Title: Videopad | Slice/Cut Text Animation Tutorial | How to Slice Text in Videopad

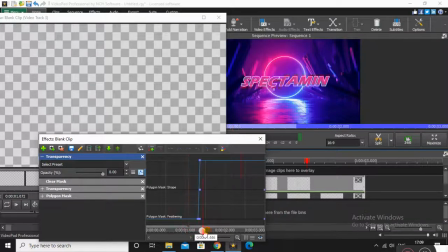[7:13]
can see it doesn't it is not visible before starting cutting then just move it a little before in time so it will be much cool because that before the cutting of the text this slice will appear so you will
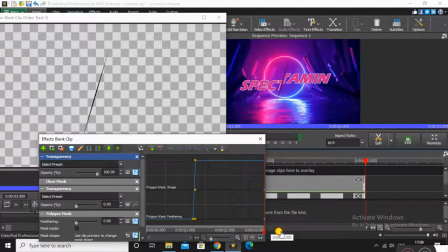[7:31]
it gives the look that this has sliced the text okay
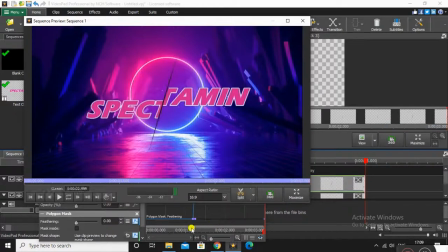[7:39]
now i enlarged this window and
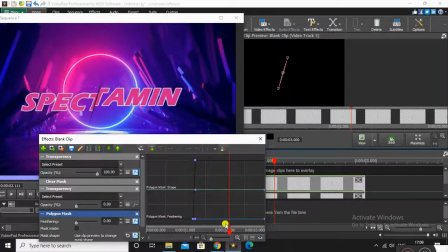[7:45]
there it is it's much cooler now now we will apply the blur effect so that the sharpness and the cut is not too much just decrease well enough down
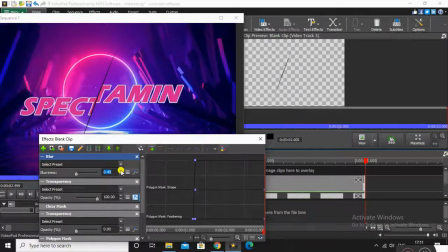[7:59]
just make it zero and then increase a few increments okay just like that it's fair enough
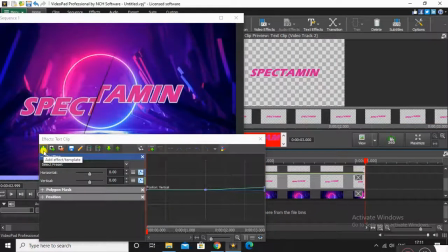[8:06]
and now in this text layer just clear the mask and now apply the shadow effect
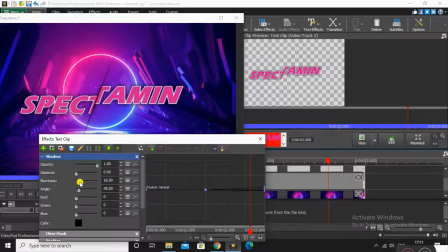[8:19]
the shadow is for the reason to make it glow just as the in the
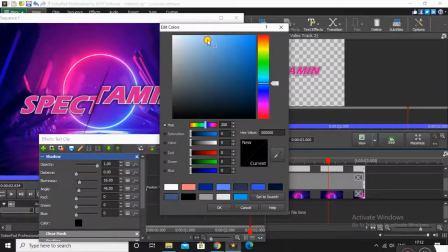[8:25]
background that circle is glowing so we will do that also and
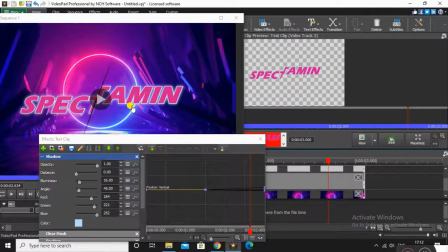[8:32]
apply the glowing just as that circle you can see just like that so that it
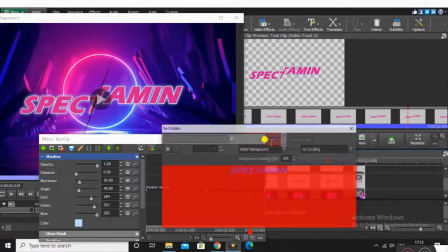[8:38]
blends in nicely and make this outline of the text completely white because that is the main part so the glowiness
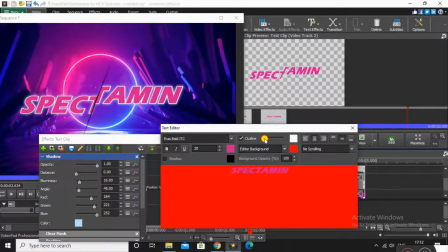[8:49]
around that it has the color and center has no color you
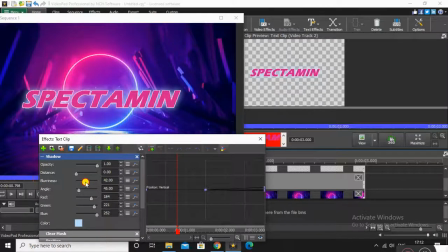[8:54]
can apply the shadow effect a few a few more times to achieve a better glowing effect okay
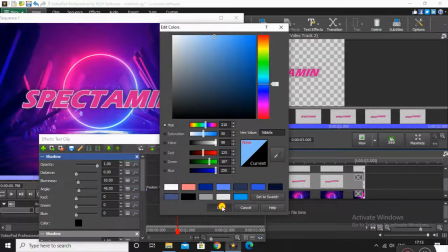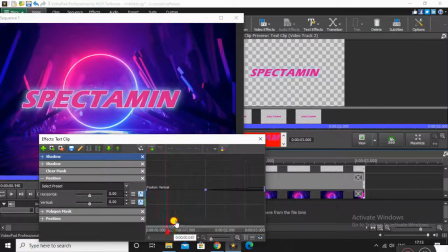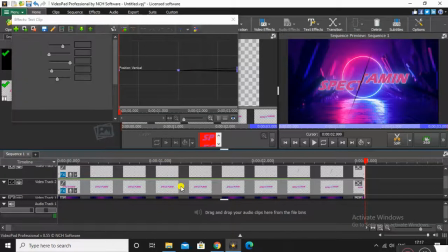[9:15]
that's it okay that's it so now select the background layer just
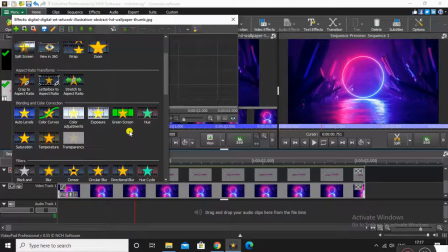[9:25]
like that and now I will apply a fisheye effect and then animate it so it will give the look that you are going
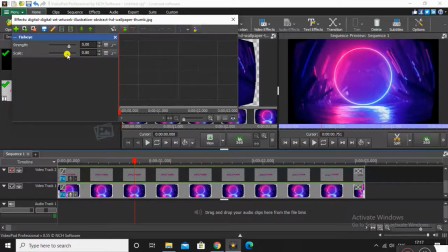[9:33]
near to it in 3d space so increase the scale so it covers the whole screen
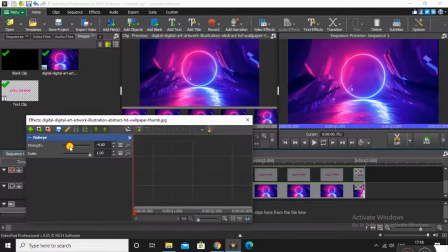[9:40]
and now in the strength just go below zero just below zero yes just like that and then insert a keyframe and then go to the last frame and then insert another keyframe that will be more lower
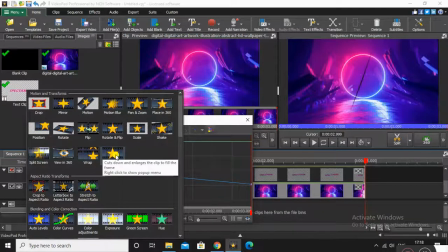[9:57]
and then insert a scale effect so that it's getting larger also
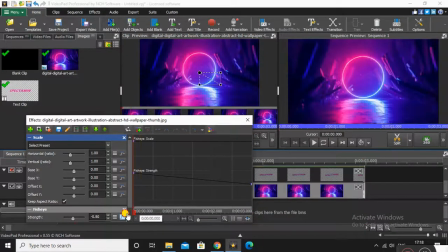[10:01]
insert a key frame at the start and end increase
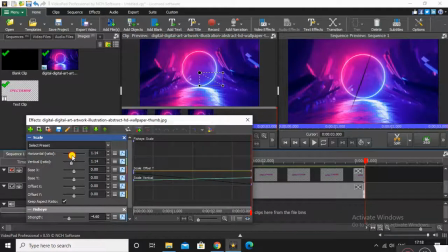[10:06]
the scale just like that I have hidden the I have hidden the text layer so that it's faster now you can see it looks like
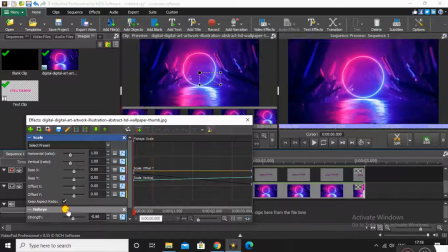[10:21]
you are going near to that circle now make the text layer again visible and
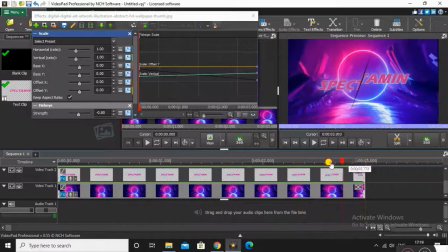[10:31]
there it looks very nice you can use this effect for your videos for your title intros and for your animations and everything i guess okay so that's it guys that's how you make
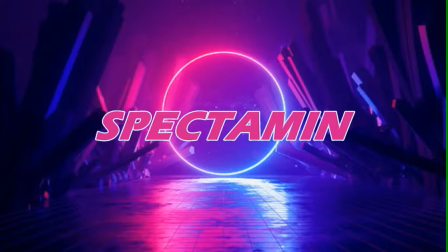[10:46]
the split text in video pad so i am sure you would have a like this video so if you did
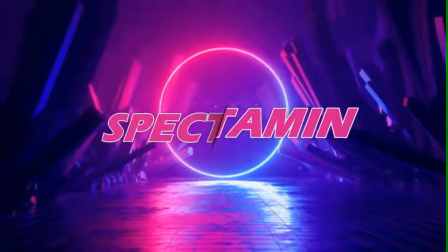[10:51]
so then make sure to click on that thumbs up button and subscribe for more tutorials and visual effects also so see you guys in the next video,
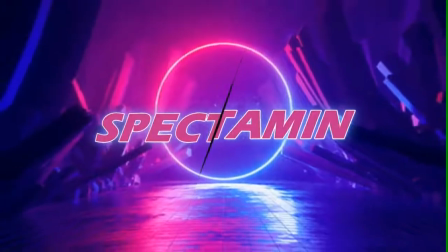[11:00]
thanks for watching.